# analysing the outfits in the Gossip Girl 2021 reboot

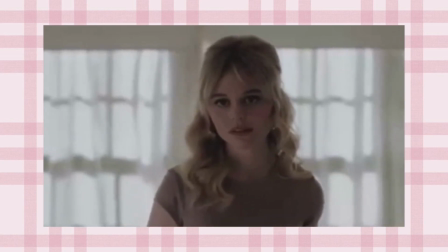8:16 It's obviously very form-fitting, it's quite a simple silhouette.
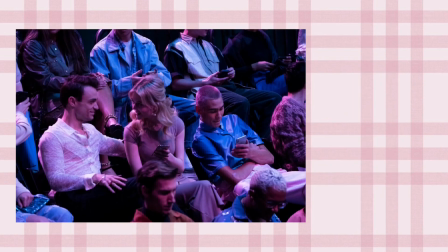8:20 I think it's a really pretty dress, and I think it's also showing her as quite vulnerable, which is heavily hinted at throughout the plot in this episode. Obviously, it's not as bad as the other girls' outfits, which I will go on to next. I really hope we see a lot more of Audrey, as I love her outfits and I'm really intrigued to see where her plotline goes. Okay, so next we're going to discuss some more outfits from the Christopher John Rogers fashion show.
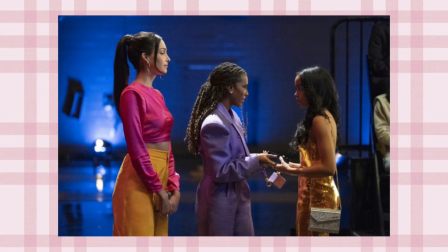8:45 So in this image, it's Luna, Monet and Zoya in that order. So I'm going to talk about their outfits. Okay, so there's a lot to unpack here. I think I'll start with Monet's outfit first, and she is the one in the middle if you haven't watched it.
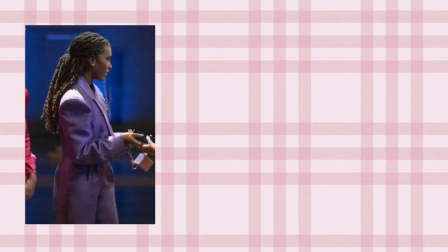9:00 So I have kind of mixed feelings about this outfit. I love the actual garment. I think the purple is clearly symbolising like the luxuriousness of the garment.
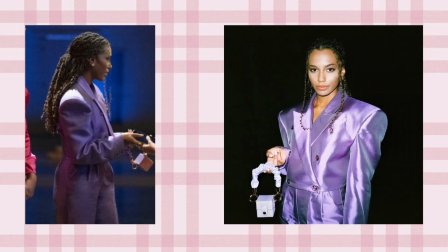9:11 The pantsuit is actually from Christopher John Rogers, I believe. And honestly, it's stunning. I absolutely love it. Part of me is a bit confused as the oversized look of this outfit doesn't really align with the more feminine and fitted silhouettes that we've seen on Monet so far. It still has that very tailored, modest silhouette that Monet loves, and it also could symbolise a different side of Monet that is yet to come. Okay, and well, Luna's outfit, we're going to talk about this one next. Luna is the one on the left, if you haven't watched it.
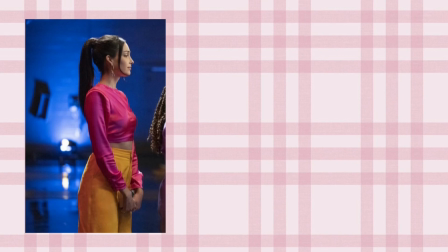9:44 I am obsessed with this one. It's one of my favourite outfits of the entire episode.
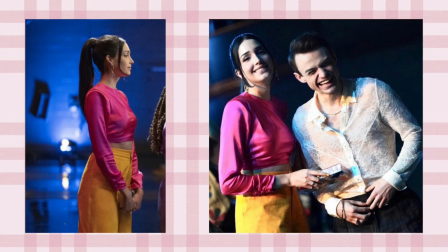9:49 I love the boldness of the pink and orange together, and I think the bright colours really contrasts what Luna has worn so far,
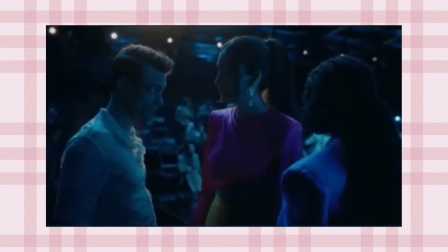9:56 but it aligns with a slightly more hippie-esque vibe that the character may slightly be hinting at.
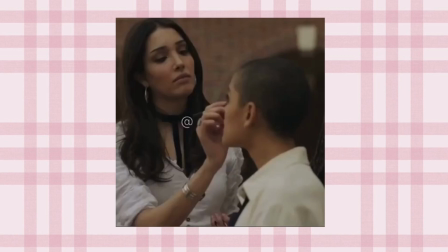10:03 I could be completely off with this one. I feel like this can be seen through the flowy fabrics and the sleeves that Luna often wears, and also the stacking of bohemian rings. Also, the name Luna literally means the moon, and obviously that has so many spiritual connotations. The combination of bright colours, a tailored fit and the metallic tones makes this a really sophisticated outfit for Luna. This outfit is a brand called Cincaset, which I've definitely pronounced wrong. But if you have a look at that brand, if you don't already know it, it is gorgeous. Literally everything is so nice. And then finally in this image, I'm going to be discussing Zoya's outfit.
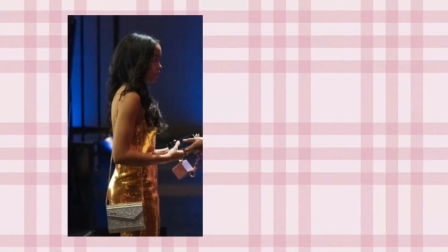10:45 So Zoya is wearing an orange Alex Perry sequin dress, and obviously this is a very bold choice.
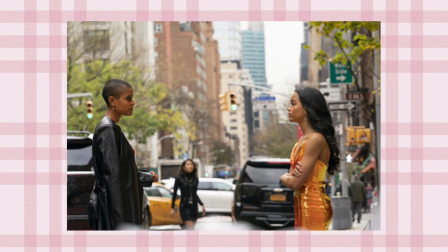10:52 So Julian chose this dress out for Zoya, and obviously it brings a lot of attention to her, which was the plan to draw Gossip Girl's attention in.
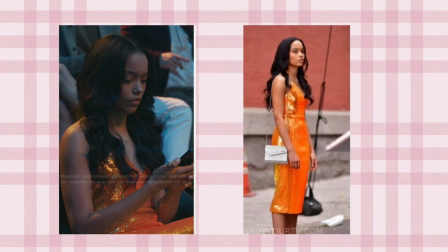11:01 It feels like Julian decided to make a bit of a spectacle of Zoya, making her wear something which is quite obviously out of her comfort zone, and something that Zoya definitely wouldn't choose herself, which obviously makes Zoya feel all the more uncomfortable when things just completely blow up. Overall, I would say I quite like this dress. When I realised it was a midi dress, I liked it so much more. Obviously, as I said, it's a very bold choice for Zoya from what we've seen so far. I feel like it sparks something inside of Zoya to kind of stand up for herself and be more confident, because as we see later on, which I will discuss in a little bit, she does start to wear a bit more bold choices. So in this episode, Julian walks for a Christopher John Rogers show, and this is going to be the look that we're discussing next.
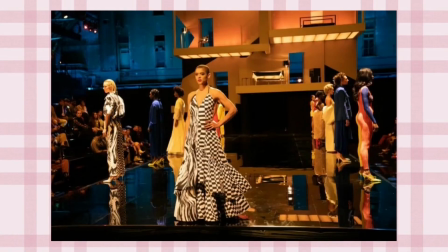11:54 She walks the final look and it looks great on her, and overall I love it.
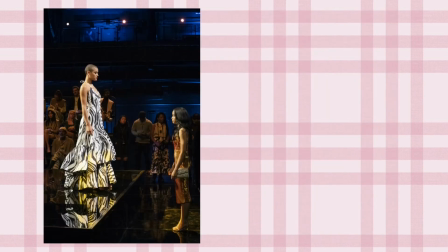12:00 I think the prints on this dress are very on trend.
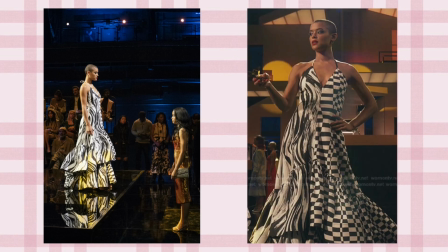12:04 I think the split pattern could symbolise both the free flowing, welcoming and like progressive side of Julian,
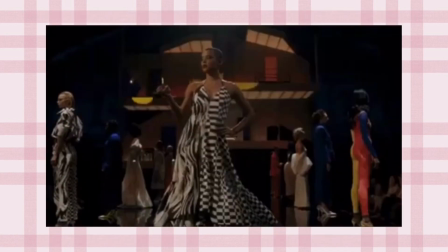12:12 as well as kind of the more calculating and manipulative side of her, which we've seen in this episode. I literally just made all of that up. That could be complete bullshit, but it makes me sound clever, so I'm gonna keep it in.